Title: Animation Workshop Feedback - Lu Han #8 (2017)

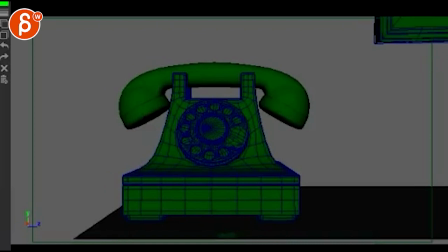3s
All right, let's check it out here. Bum, bum, bum, bum, bum, bum.
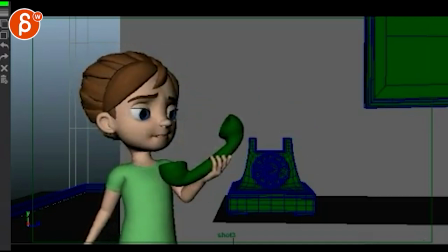9s
Hello, hello, hello, hello. She is confused.
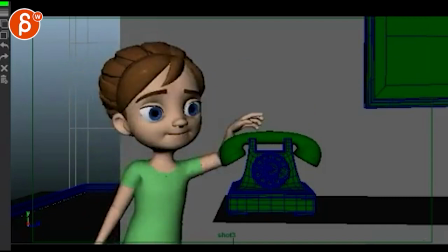15s
I'm not quite sure this kind of works. It feels like she's turning. The good thing is that she is actually translating from here to here. It doesn't feel like she's just rotating out of the center of her route, which is cool.
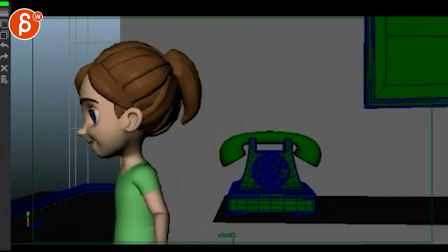29s
It's just here.
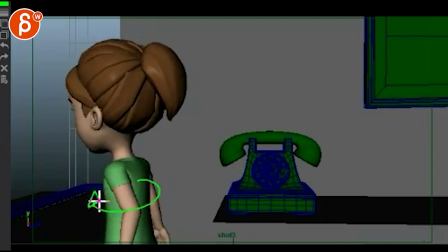31s
This last section is weird because it feels like it's a rotation here where arms and chest, so I'll change colors,
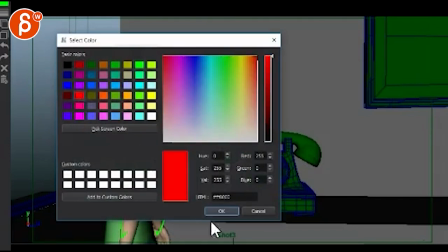38s
everything's kind of moving as one.
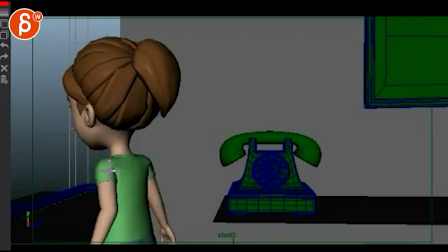41s
It's like one big piece versus if she turns, you know, it might keep that arm back there.
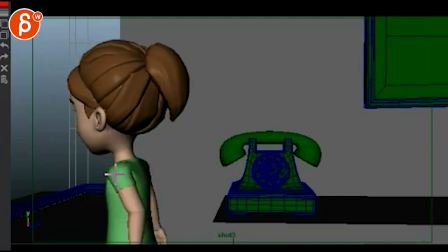47s
This arm might go forwards, depends on what kind of steps she's taking. But she rises really high.
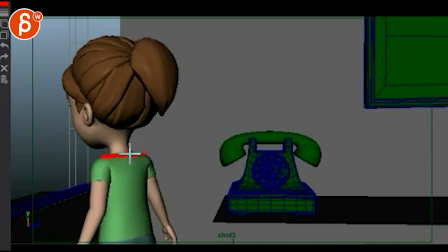54s
And it kind of stops at the end too. It's like you're easing into and stopping this.
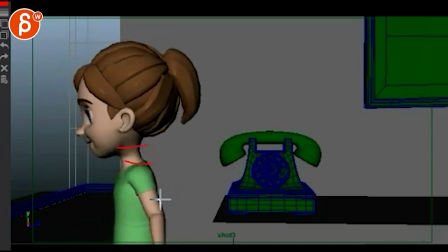59s
So she goes, you know, that's quite a height difference. It seems like she's stepping on her toes. So I wouldn't go as high. I would stay, you know, within that doesn't really do it, within this height, right?
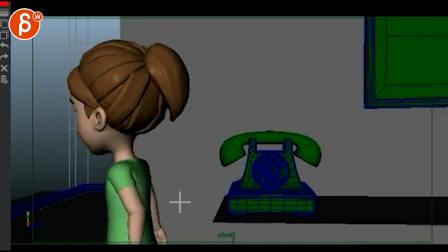73s
So it's basically shoulder height. And then keep going, or you cut out sooner.
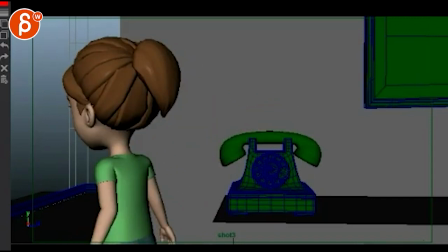80s
So this, yeah, probably cut out around here, here-ish. If you do this, then just keep translating. It feels like your translate curve does and just starts to stop, and this is kind of where we cut out.
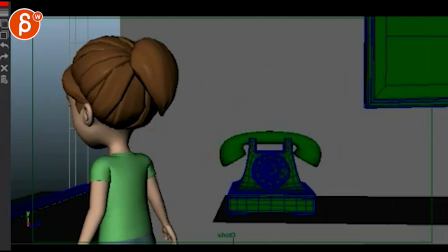96s
So keep going, technically there. So that's cool.
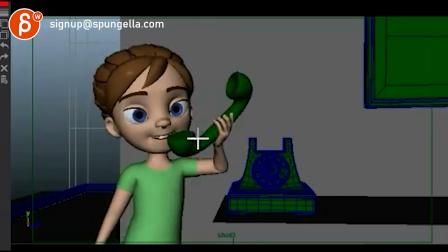103s
I think this is a bit fast. That it still feels like she's hitting her head.
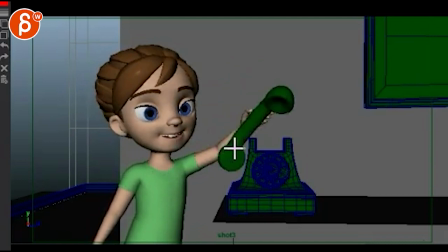109s
Bang. And then watch out the rotation of your phone. Let me track this. So this is here, here, here, here, here.
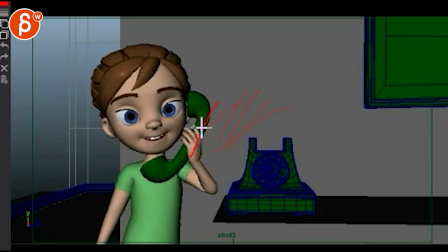122s
You get that sudden rotation up, and now it's back down into this frame.
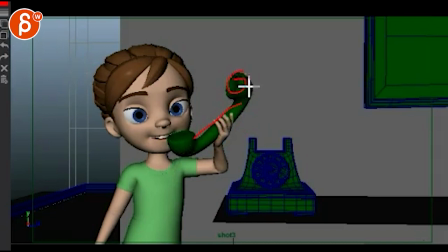128s
So on this one, I would take your phone, and you can always keep that thing here, but rotate it down this way. So right now, whoop, right there, that little pop there.
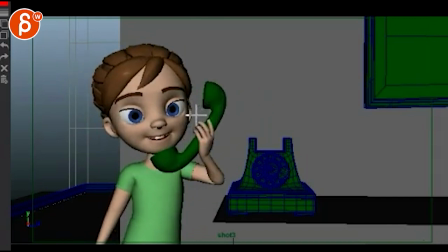144s
And again, I'm just, you know, starting here, you have one, two frames until it hits her head.
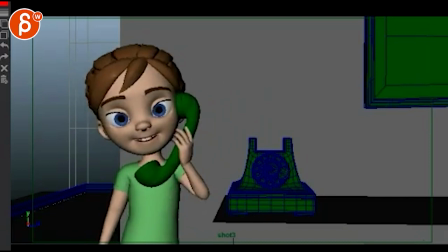150s
So I'll give this another two or three frames. Boom, super, super fast. I mean, you almost need four or five frames from here on. Boom. And now also how her head goes over here. Boom. It really feels like she's getting hit.
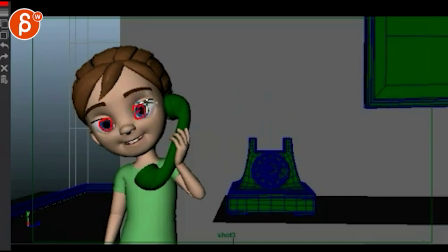169s
She looks very cross-eyed here, by the way. You want to bring out those eyes a tiny bit. For me, it's mostly how quickly she hits that thing here. Like,
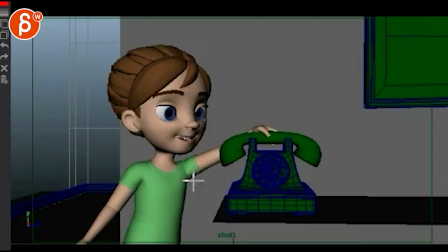188s
careful here too. You have this thing of this is throughout your whole animation. For most shots that you submit, is that when your chest, imagine you have a joint here. It feels like the chest when you move the chest, that her arms are always parented to it.
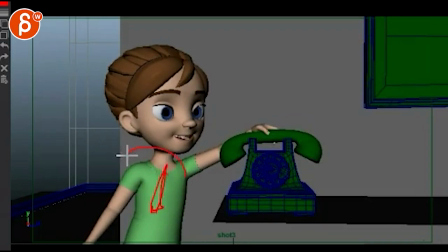202s
See this? I see the chest now. With this joint, you're rotating it this way, and this arm goes down with it, you know? It all feels connected as one. You have to start breaking up her arms.
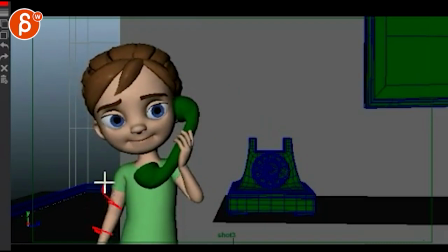218s
Even here, it feels, even though this goes a bit more, but this section still feels very tight to her chest.
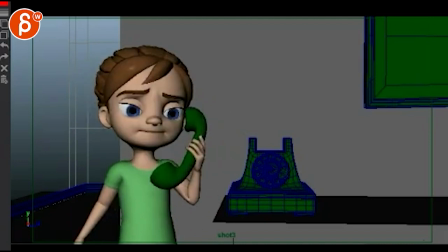226s
That gets better. I do like that you're kind of changing the arm here. But then this feels a bit weird.
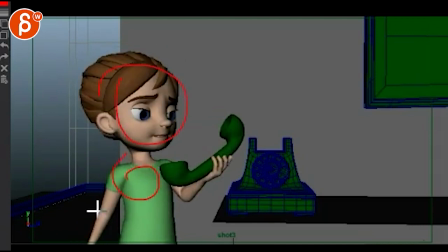235s
It's a bit pose to pose where her chest, head, and arm movements start and end at the same time. So overlapping actions. You know, this might stop first, and then this, for instance.
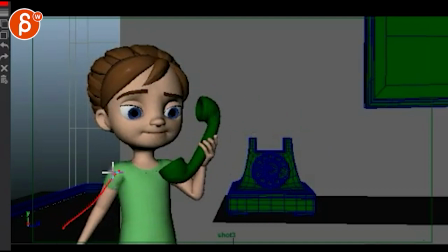252s
And then through here feels weird because then her arm is always out, always out, always out, always out, always out.
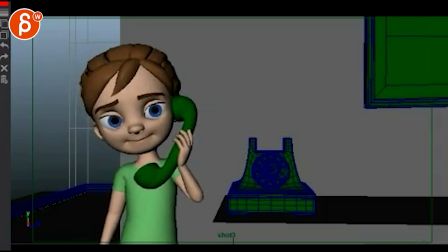260s
Where to me it feels like she's like this. He goes, huh? Let's like keep that arm down.
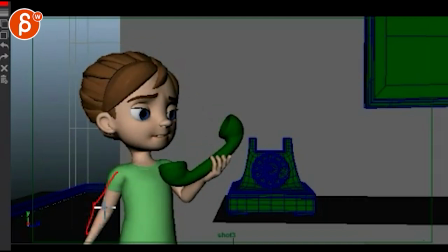268s
At this point, you might go back into that because of this.
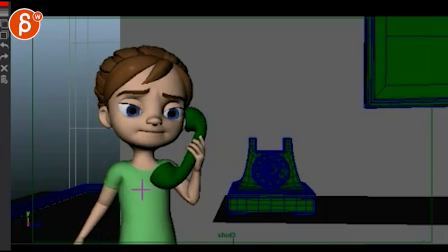275s
But then when she goes back up, bring that arm down again. And then bring it out for balance.
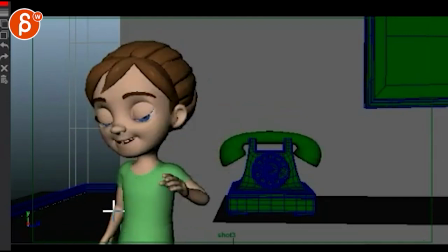281s
Because she's reaching over here, you want to bring this up for balance. And then when she comes back in, that's okay, you can bring it back in.
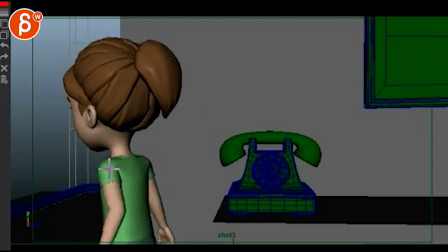290s
Which means that by now, yeah, you cut out here, and this arm might be already here. And this one might.
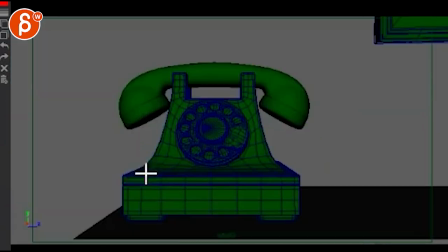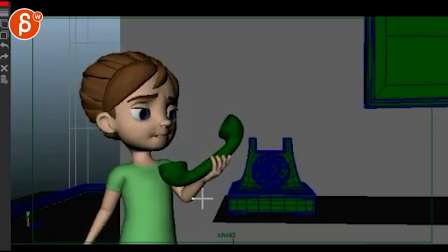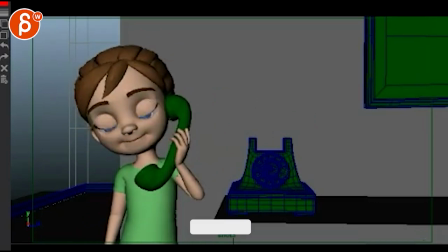307s
What's also weird is that even though you have the smile and then you go into more less of a smile,
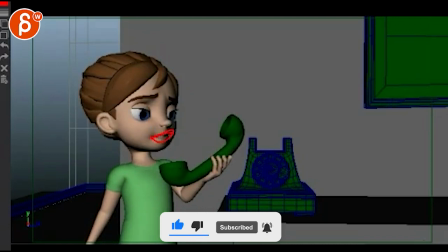315s
especially through here, I wish you would hold this mouth shape longer.
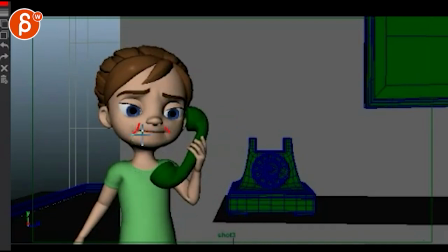322s
That's okay, but I still feel those creases in here. It still feels like she has a smile.
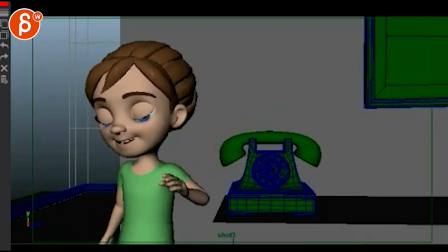327s
And then that smile is coming back. And then she's back to smiling.
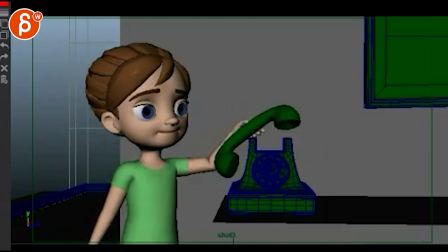333s
This feels a bit too early. After this weird phone call, and it, that's the right expression.
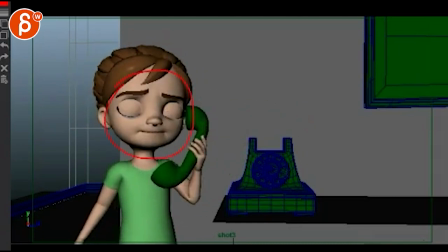338s
Like, oh, that's kind of weird. She could turn around and still be within around this level of concern.
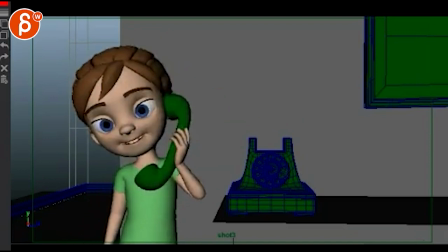347s
Her eyebrows in her mouth like that. It's just weird that she goes, hello, hello, huh? That's kind of weird.
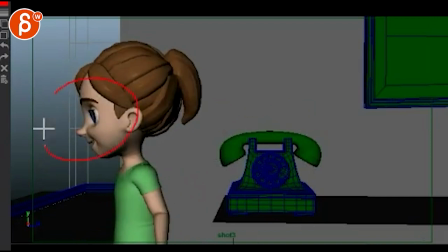352s
And then she immediately goes into, I don't care. I don't care. I'm happy. Which is a bit weird and a bit forced.
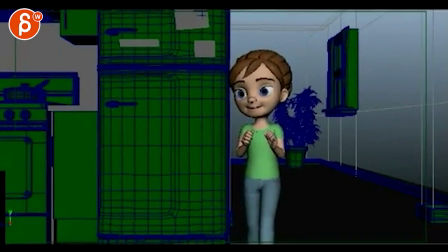361s
Right? That one. And then this one still has that feel of, let's go back here. Boom, boom, boom, boom. Okay, I know you want to have that rhythm of, but it still really feels like you're in your, let me change colors again here.
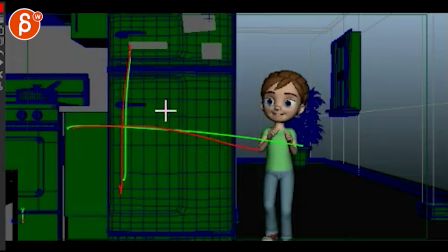376s
In your graph editor, right? This is your graph editor. It feels like your translate really feels like this. You just have full stops. So instead of stopping fully, you want to go up, hold a bit, up, hold a bit.
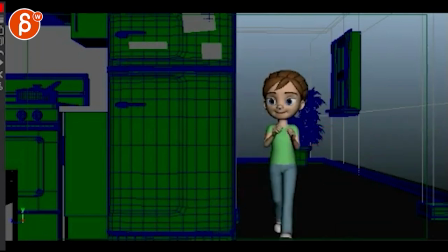391s
So you feel the stops a bit, but these feel like full stops.
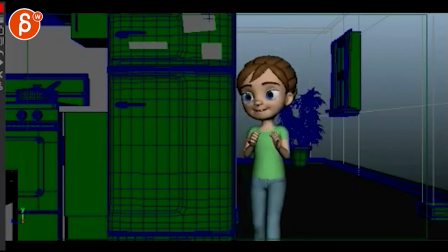398s
And these are a bit locked, those arms. Again, they're very much tied to the chest. So you can have a little bit more of a swing in there. Like the head. The head is pretty good.
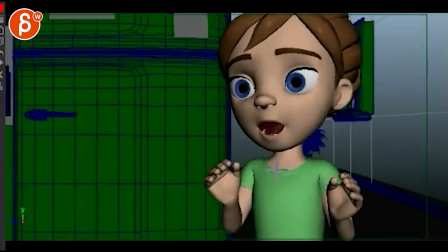408s
And then this is weird because you're getting... Framing gets a bit weird. You might want to stay within, you know, her eyes here.
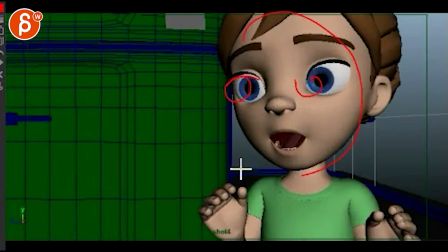416s
But like her head just a tiny bit lower. But the thing is, in order to do that, that type of thing, what I would do is stay here and then change the lens.
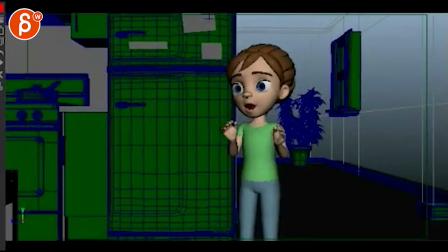426s
Because this is not a lens change. This is a translate.
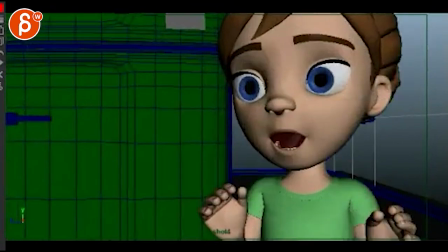432s
Because you can, unless I'm totally wrong, but this really feels like a translate because of the perspective change and everything.
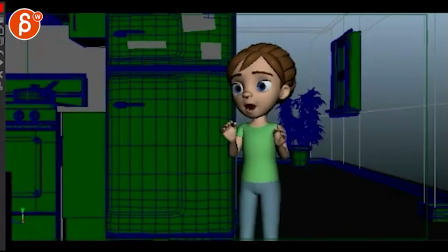439s
It would be much flatter. Because if you go from this would be a wide lens, which whatever, I don't know what that is.
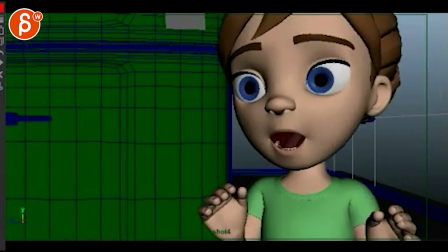445s
That would be like a 35 or 40. And if you go on the lens like this, you might be switching to like an 80.
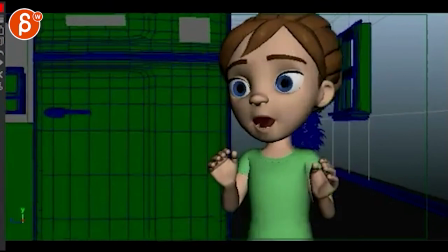451s
Which, like, the longer you go, the flatter it will be. So, watch out for that.
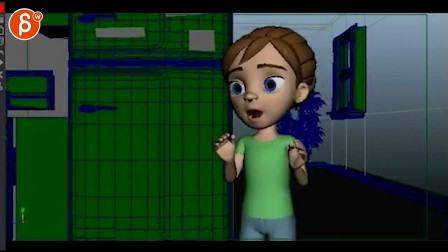460s
And the feeling is, like, if you do this, I will get to this and then hold for a second.
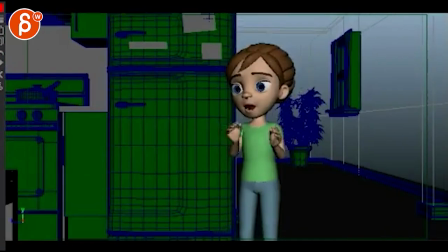466s
You don't want to do a sudden boom and then cut out. Right? Which in this case, will cut to the next shot. So, that, like, I would do, and starting around here, change the lens.
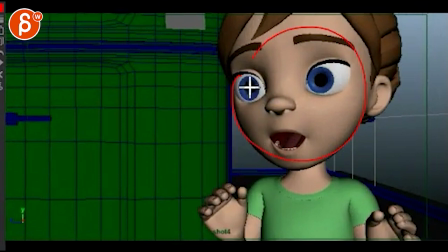482s
Speed is okay, but then hold this, and again, I'll just bring her a bit lower to the left, just tiny, tiny bit, like eyes, right? Just the head a bit lower, but hold then for a second so we can see her expression, and the expression will continue, and arms and everything.